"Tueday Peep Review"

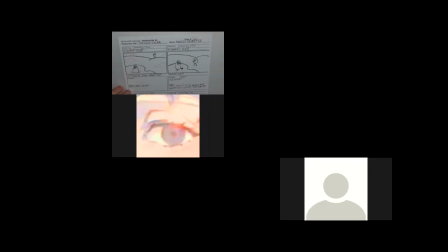8:14 Otherwise, it looks like it's a barren wasteland here, just so it looks like the location, and maybe even the tree in the background, indication of the tree in the background. So wide, high angle shot. So it's indicating we're a little higher, not at eye level, the camera setup.
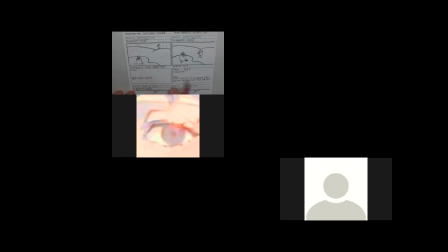8:34 So it's good that you're writing out the intention of where the camera should be, just to help us understand the drawing part. And Peep finds Quack. There we go. So the one thing I might have that
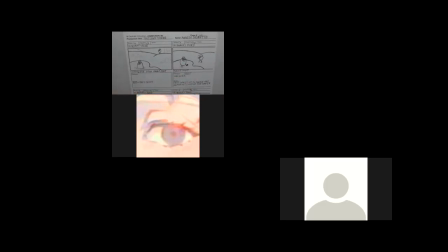8:52 might help with this a little bit, and it's something that might have already done this storyboard before we had done the. I'm trying to let somebody in here, but it's not working.
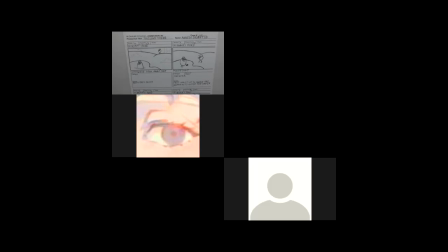9:07 Oh, there we go. I think it is action direction, left, right. So we've seen in this shot that Peep is walking out stage right.
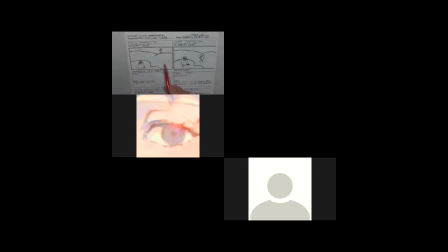9:22 So he's at the left and he walks to the right. And now he looks like he's coming in from the other direction. So it almost might be better, or at least I would have preferred to flop this and still have
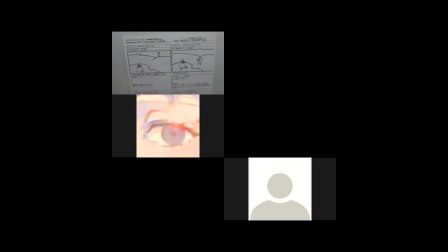9:39 Peep coming in from the direction he just left from the other scene. And that's hooking scenes up. If they're leaving, if they're traveling in a direction, they should continue that throughout the shots. And then when he goes back home, they can go in the opposite direction. And that just keeps the audience oriented as to the location of things and where we're going.
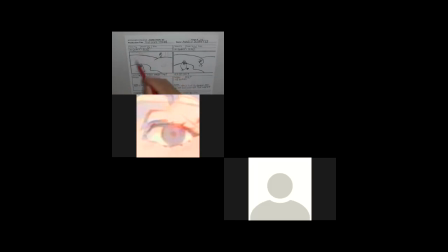9:57 So that's, you know, a little thing to look out for. It's not so bad in this shot, but in some cases it gets very disorienting when you start flopping characters or their direction. So anyways, this is a good second pose in scene 4. You know, could have just a little bit of
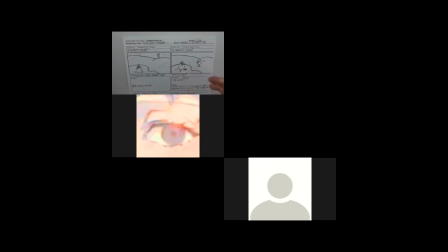10:16 action lines again if they're in red, so that no, that's not a graphic element in the frame. But this is good posing that they're looking at each other. We got that eye contact, which is great. Again, I'd carry over that same background detail, so it just
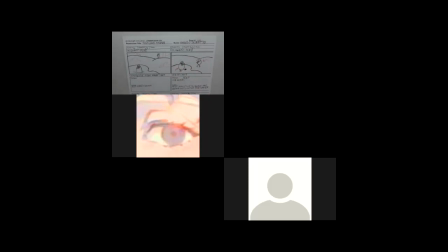10:34 helps us with what season it is, and we can see bushes and things and location. So now we have a cut again, and we're on to scene 5, and then we got 5 poses. Okay, so we got a lot of posing here, which is great. That's what I was talking about before.
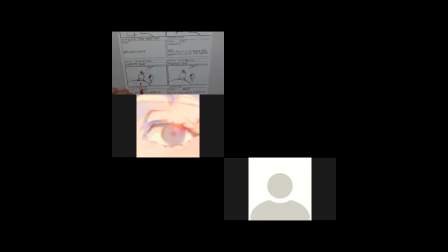10:56 Okay, so now you're indicating a cut. So when I look at this shot compared to this one here, I don't see a whole lot of difference.
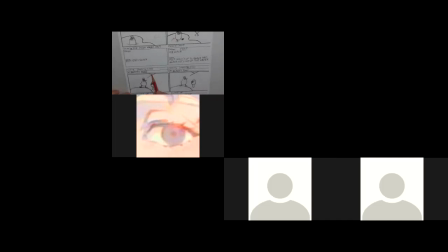11:08 It looks like I have a little less background, like you don't see near as much sky as I had here, and maybe a little less pond. But if I look at the size of the characters, they haven't changed a whole lot.
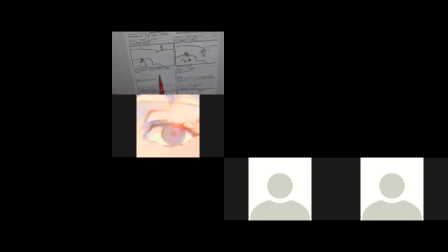11:26 So if you're going to a wide shot to a close-up, or this is more of a mid shot, you got to make sure you're drawing the characters the different sizes to make sure that works.
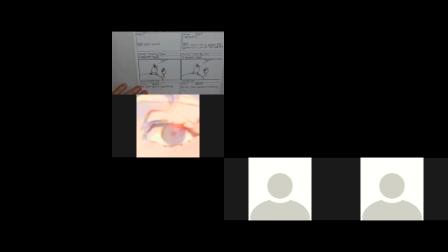11:40 Because this doesn't look like a close-up. It doesn't look like the camera has moved much from here. So if you're going to come in closer and closer, you got to make sure everything gets closer. You got to make sure that you're visually supporting this, saying that it's a close-up,
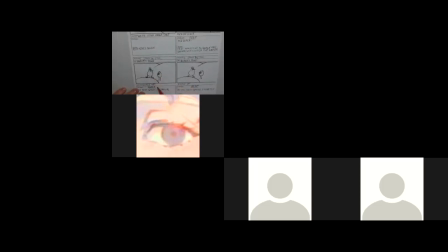11:58 or in fact, you know, a close-up, we'd be right in on the characters. We'd see mostly their heads. So, you know, this one, you know, just even cutting in and seeing the characters
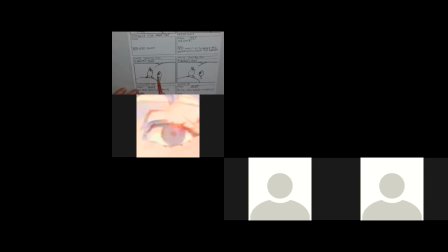12:14 all in the same shot, it's more of a mid shot, unless you start cutting body parts in your framing.
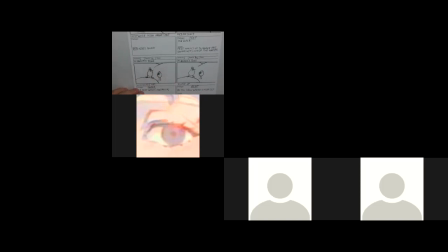12:20 So it's getting the terminology, supporting the images that you have here, and that you're making that distinction in your drawings from a wide shot to a, you know, really a mid shot, even a close-up. The characters haven't changed in size enough to get that across here.
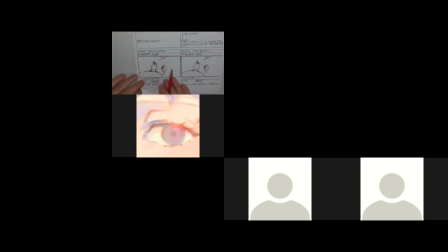12:41 Second pose. So, well, hang on, let's take a look. Again, dialogue. I missed the dialogue up in scene 4, but scene 5, we got, this is great. Again, uppercase, working well. Then we got quack underline. Then that nice bold uppercase words that are very easy to read.
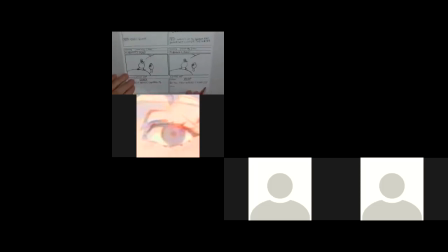13:00 Hi, Peep, what's going on?
And then we have Peep responding. Again, it's great. You got Peep underline, and do you know where Chirp is? And again, the images are good that when Quack's talking, his beak's open.
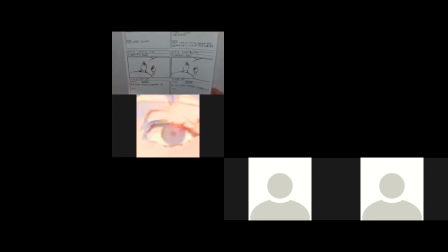13:13 When Peep's talking, her beak's open. So we know that there's not a cut, so we can anticipate. We got further poses and action going on when I turn the page.
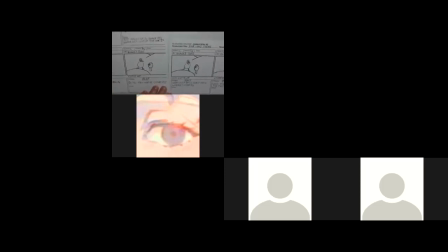13:28 And sure enough, if I take a look at these, there we go. So we got Quack.
Sorry, Peep, but I don't know where Chirp is.
And then Peep says, well, then let's check by the tree.
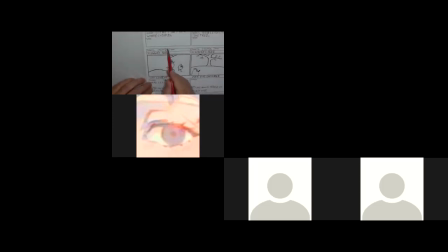13:44 And up here we have panel 5. So last the poses. Okay, let's go. And we can see them moving out of the frame. So what we could do, so Peep and Quack start walking to Chirp's tree. So what you could do in a shot like that, they turn and start walking.
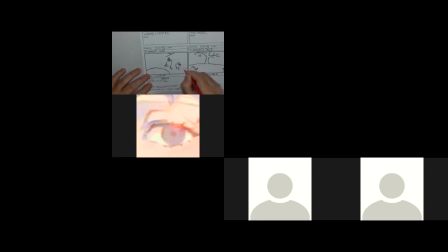14:01 I mean, we could get them right out of the scene and have out written here, just to get them to exit. And again, they're going from left to right, just like we saw at the beginning of Peep leaving his can and leaving the scene.
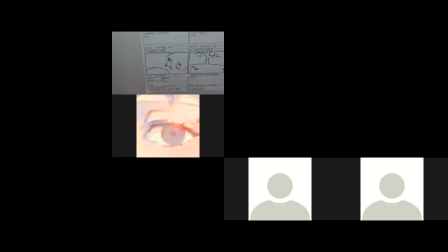14:15 He was going from left to right. So this is good screen direction and keeping us moving further forward. Okay. So let me just see where I'm at. Okay, so now at this, now we have a cut.
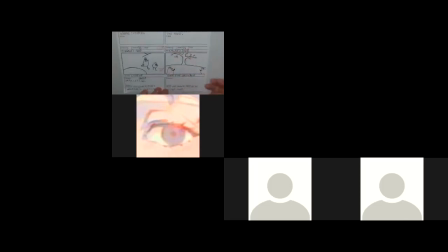14:34 And we're on to scene 6, and it's one pose of 1. And we're at Chirp's tree. We have an over-the-shoulder shot, which is great. We can see them here. And action notes.
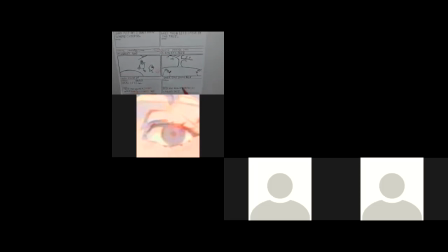14:47 Peep and Quack arrive at Chirp's tree. So you kind of want them to come into the shot rather than cutting, and here they are already. So it'd give you some action, some extra poses rather than just the one of them staring at the tree.
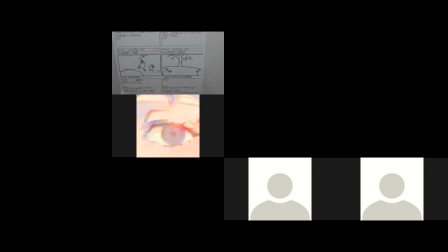15:03 So again, we got to make sure we've got flow in our panels and that they make sense and are working. The one thing I want to go back to scene 5. You know, we have 5 panels here. So we have these two, we have these two, and this one.
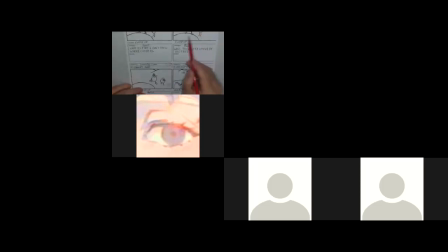15:22 And there's a fair bit of dialogue, and we're just looking at, it really is, you know, a mid shot. It's really not a close up. It's a mid shot, if not still a far shot. Is that it's talking heads. One, you know, the characters are just yakking back and forth.
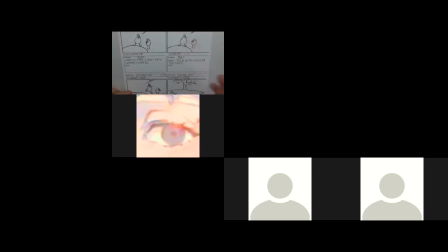15:41 So it might be where we'd cut to a close-up of who's talking, or what can we do to create a little bit more interest in the shot setup. But still, it's nice that we had a number of poses. It's just, you know, is there some more going on to make it visually interesting?
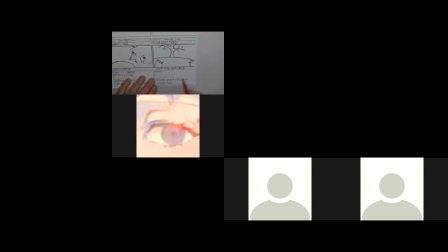16:00 This one, over the shoulder shot and seeing the characters here. Again, framing on this shot might be nicer if the characters were bigger. So if, let me draw over top of this one. So we have the framing.
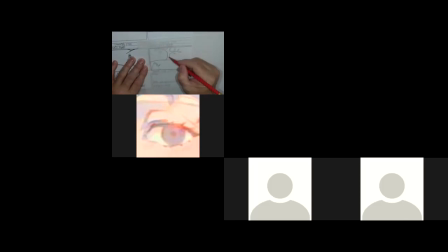16:20 And the background's great, the tree's great, we can see all of that all working. But they seem to be tucked in the corners. They're, you know, what's all this space?